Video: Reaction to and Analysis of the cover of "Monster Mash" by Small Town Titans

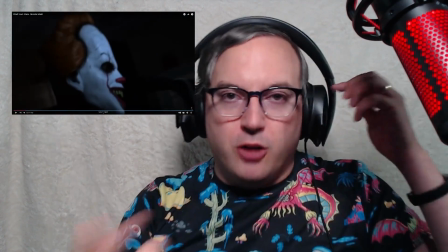744s
To my surprise, kind of going on in the background there, on top of Phil's sort of present vocal that we're seeing there.
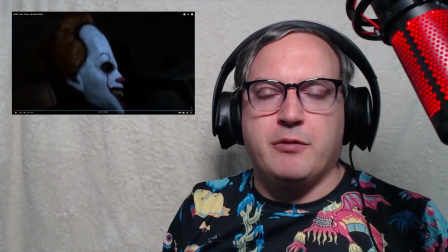752s
I'm not sure if that's Ben or if they've double tracked Phil. I don't know what Ben's full singing range is.
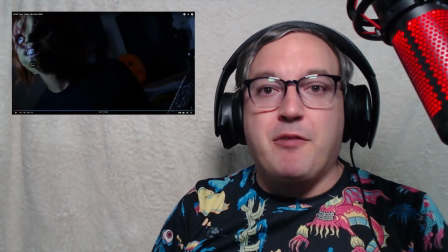756s
I don't know if I've ever heard it, but very effective entry for the band coming in there.
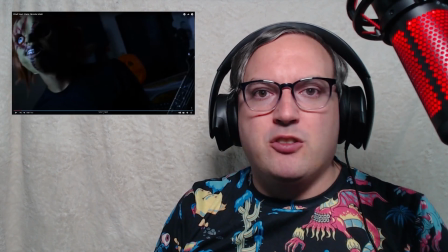762s
And I love that they go from sparsity to everything in 2 seconds flat, which for,
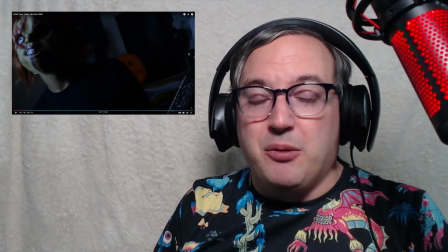768s
this kind of really heavy sound is perfectly functional. It's great.
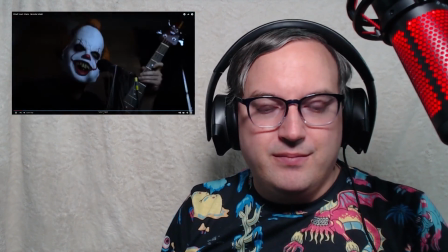773s Lab began to rise, and suddenly, to my surprise...
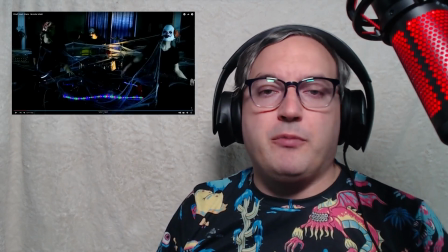779s
Now, I know some people probably won't appreciate this, because some folks just find it difficult to watch videos that have this kind of style of lighting and editing.
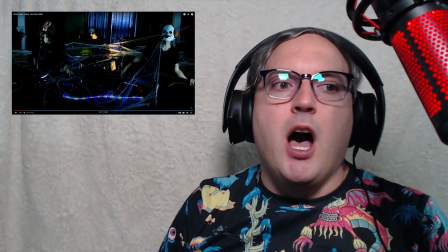787s
For my part, I love what they've done here. This very...
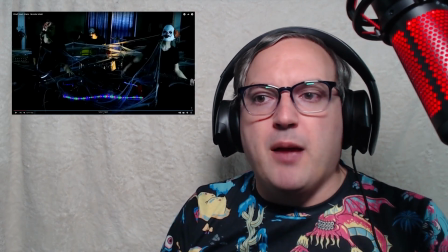792s
it's kind of got that retro horror movie vibe about it, where everything is in,
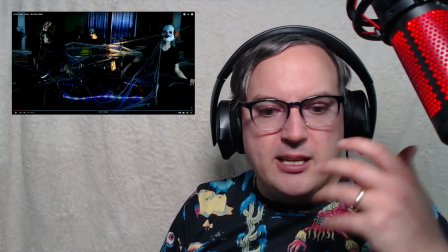799s
you've got colours going on here. There's obviously a fair amount of sort of cold light in the room.
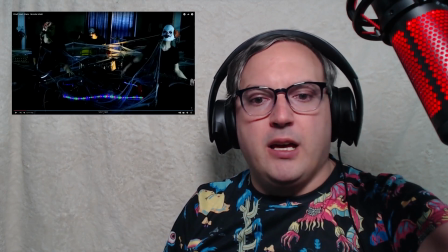806s
The only real warm light that we're seeing is on this sort of Ben's left leg, the snare drum and the side of his face.
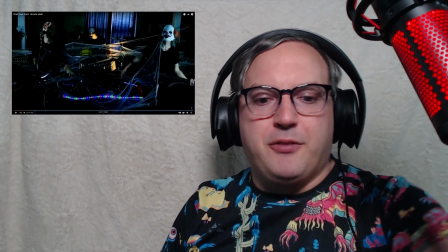813s
Everything else is very, very cold. I love the strip light down the bottom with the different colours on it.
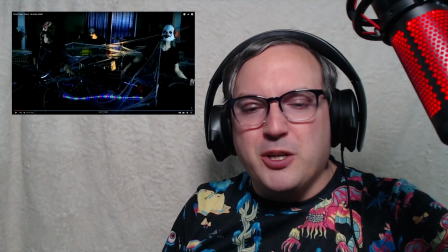818s
It's just kind of a little bit playful almost, which is so weird in this scenario, and it's great.
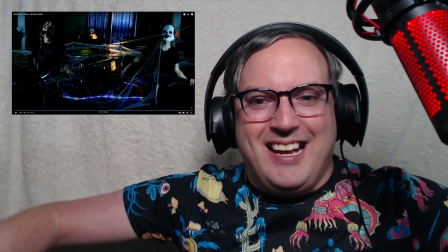823s
And then this string of cobweb everywhere. It must have been a nightmare to clean this up when they were done, but it's so good.
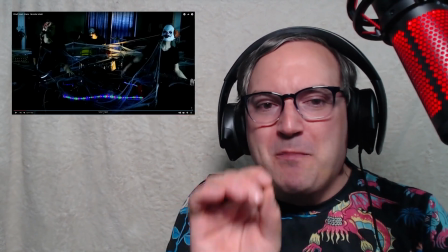831s
The cracks in the curtains even, it's a small thing, but just that slight crack just at the top of the screen there,
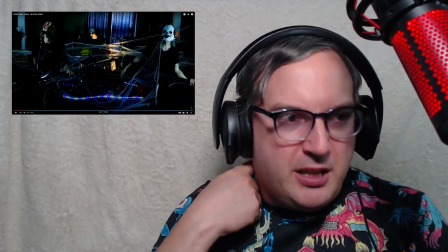838s
where you get a little bit more light shining through, and then that lovely blue colour that we've got going on. I was trying to figure out what this is.
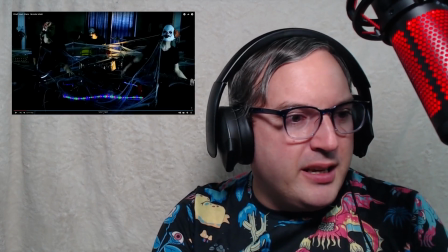845s
I don't know if we get a good look at it. Over in the left-hand side here. But just the visual presentation of this is spot on.
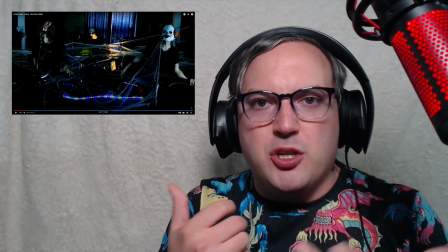852s
And then this light flicker that you've got, the slight change in the film quality, it's superb.
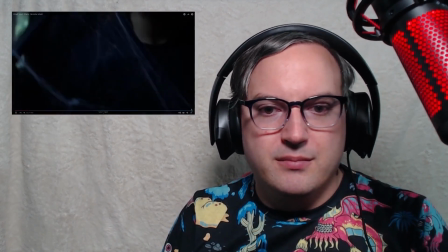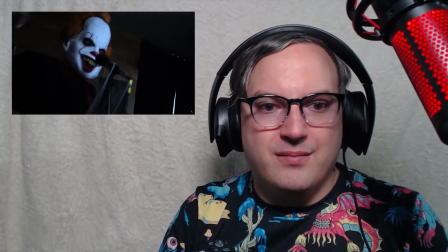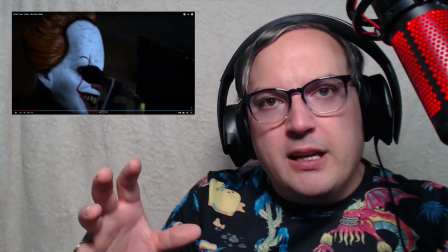869s
Also, the camera's never still. It's moving all the time, and I love the fact that you've got this little bit of tilt, and it's shifting very slightly.
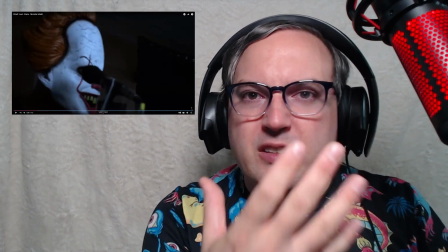877s
It's zooming in. Phil goes out of focus when we zoom right in on him and kind of comes back in again as the camera starts to pull back.
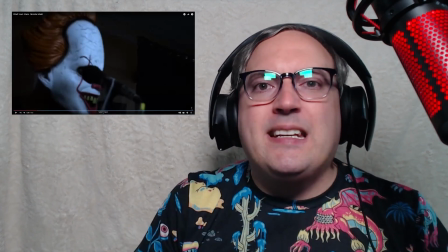885s
It's adding to this,
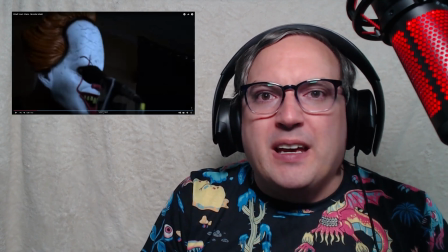890s
you get that sort of drunk fear feeling, if that makes any sense,
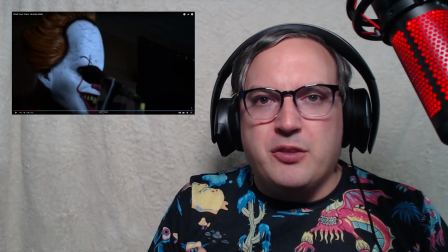895s
where it's like everything, you get so afraid of something that things are starting to seem a little...
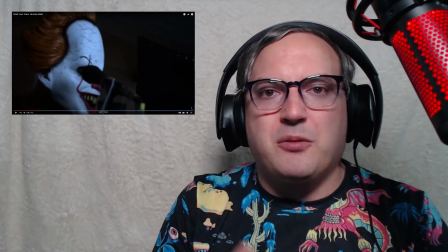902s
you're finding that your faculties aren't working quite the way they should do,
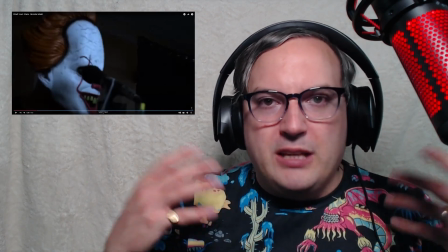906s
and you feel just a little bit drunk. because that's, you know, your brain flooding your body full of chemicals.
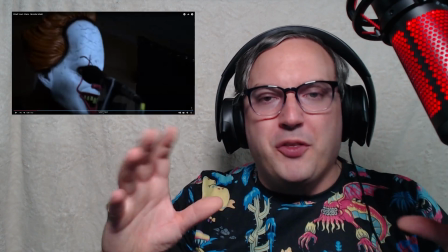913s
I love that they've kind of gone for that look with the what the camera's doing and how it's how you're seeing them through it.
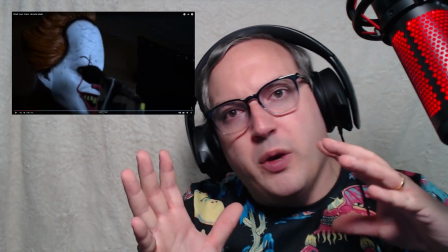921s
You're not seeing them straight on. You're seeing them in this weird, endlessly shifting view.
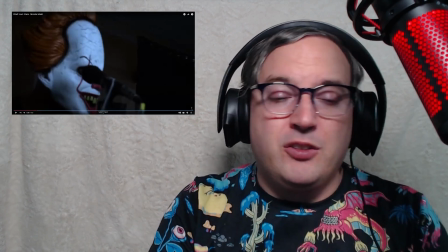927s
And it's so effective.
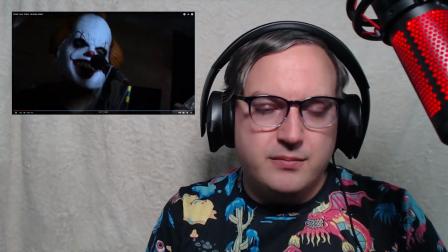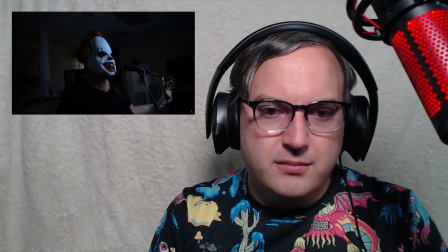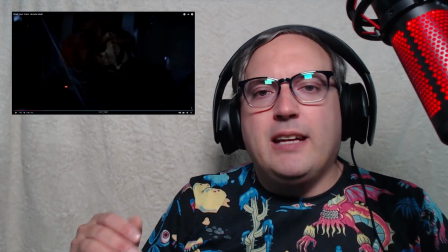940s
It's also, what's also nice is it's keeping the pace going. I just sort of clocked this. It's keeping the pace going of the thing without having to have like smash cuts every sort of 2 seconds.
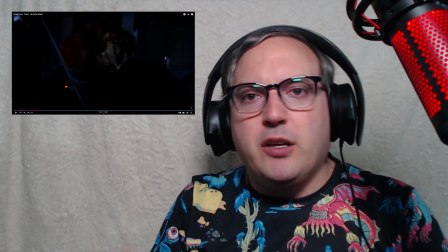949s
We're able to stay on someone for a line and then cut to someone else because there's enough motion in the camera still that it,
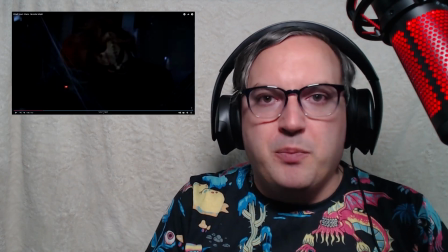956s
you're not feeling tired by the visual.
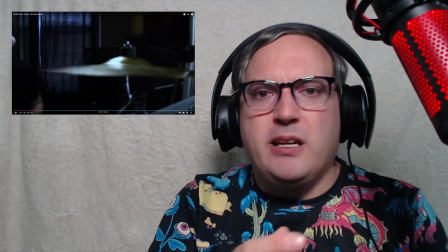960s
Because you don't want to stay on one shot for too long, especially in a video that's something quite fast paced and heavy.
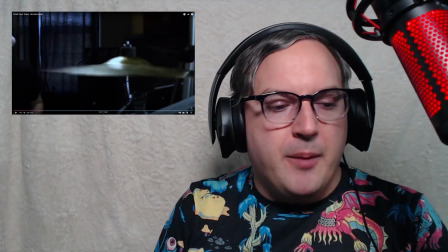966s
You want it to keep cutting and keep moving. And I like what they're doing with this to kind of work around that.
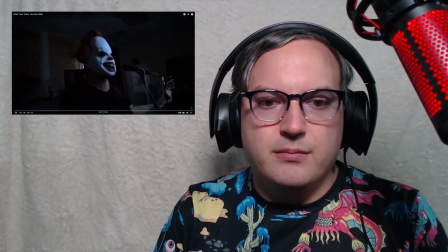972s Castle East to the master bedroom where the vampires feast.
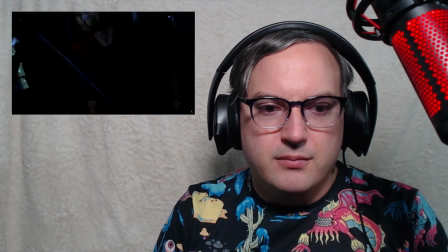976s The ghouls all came from their humble abodes to eat.
I love that pumpkin in the background, by the way.
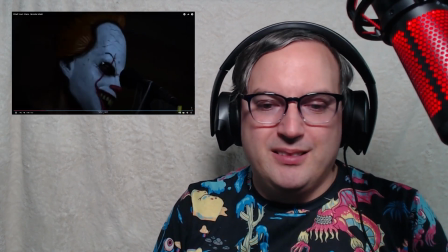982s
Pumpkins everywhere, it's great. So effective. Oh, I wanted to hit...
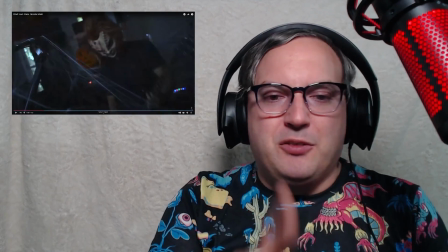987s
Ah, this was the line.